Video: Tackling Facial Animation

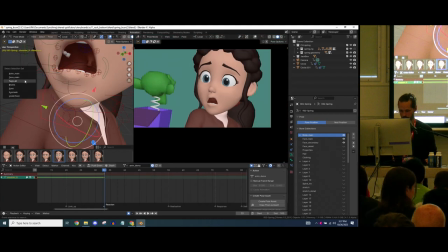So what I'm going to do, I'm going to select my face all.
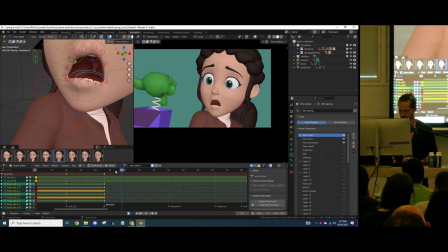And on the saddle, I want to hit them all and then
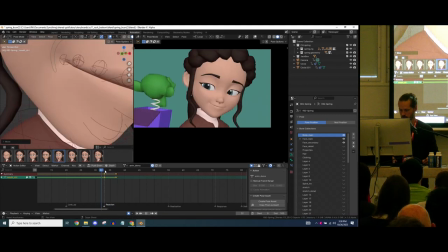pushing them down a little bit. This will be my extreme.
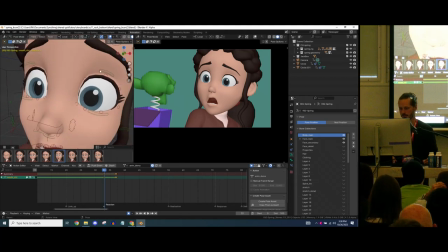So I want to even push it further and get a little bit of a pop. Pushing these guys up a little bit more. And at this stage, I'm not too delicate usually.
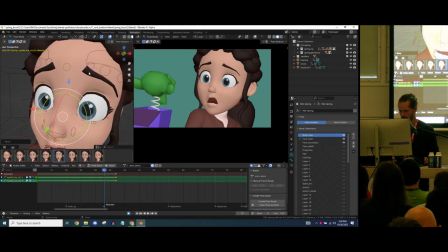animate drunk and edit sober is kind of like the way I used to work, still working. So push these guys up.
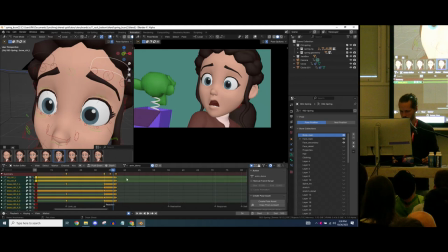Right here.
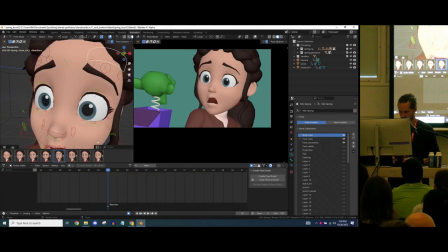Ooh, what did I do? Oh shit. Here.
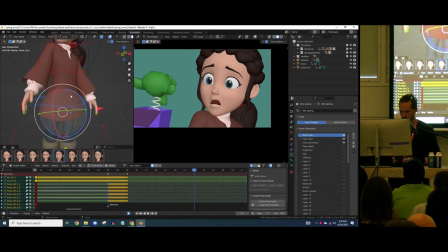Okay. So one little bit of a saddle, so it's jump.
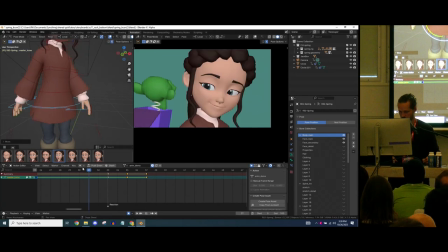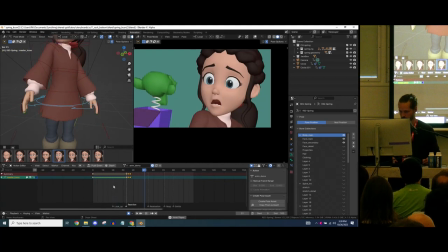So, looking up, scared, realization.
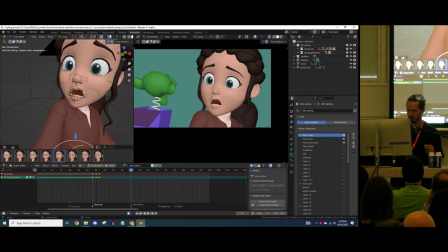This is a subbeat before we start to, you know, get annoyed by her little brother, you know, annoying her.
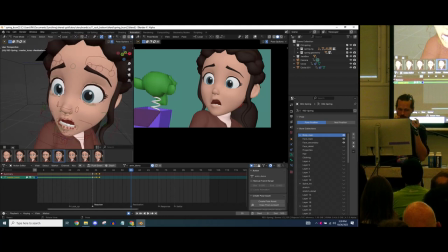So I want to be subtle with it and live within the facial pose, but do a slight adjustment to the eyebrows. So I select the eyebrows only. And just dial in something from the angry face here.
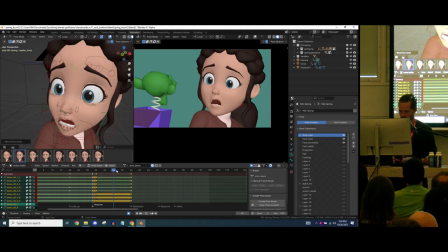And probably in between, we'll do a bit of eye darting, like registering what just happened.
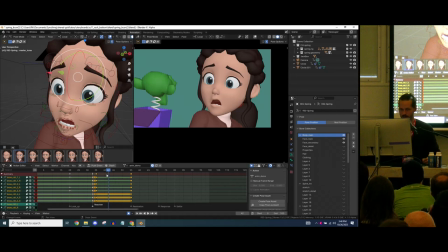And then the brows come in. But that's a second pass of blocking, I would say. Then on the realization, the face tends to relax a little bit more because the realization is also, oh, it's just
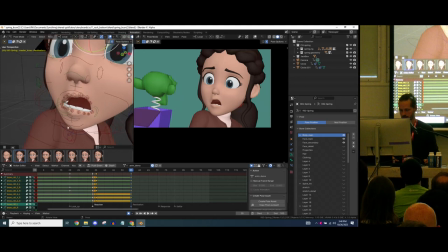a prank. So, pushing this down.
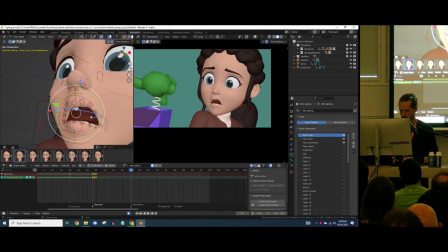And
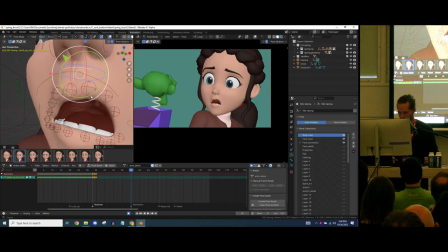where am I? Here.
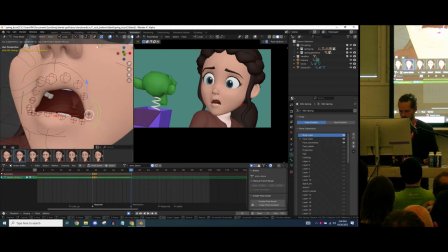And get a bit more roundness back into the mouth.
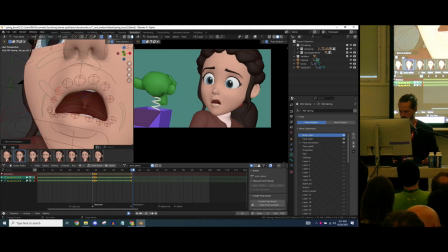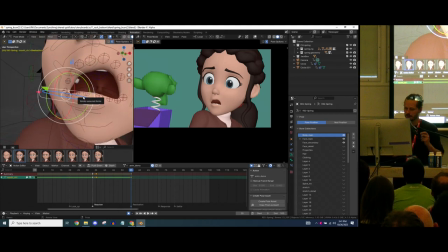And generally, on a first pass, I little things can be notes for myself for later on. If I put in that like root bone and just ski it like that, it gives me like already some sense. I know I'm gonna revisit it later and flesh it out more, but at least I have the scaffolding like set up.
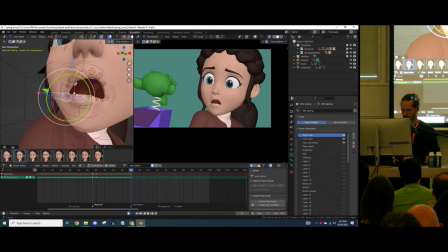Okay, there's a bit of and we do the same thing with the body. It tends to relax a little bit.
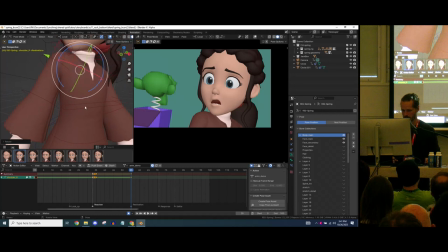And maybe turn back.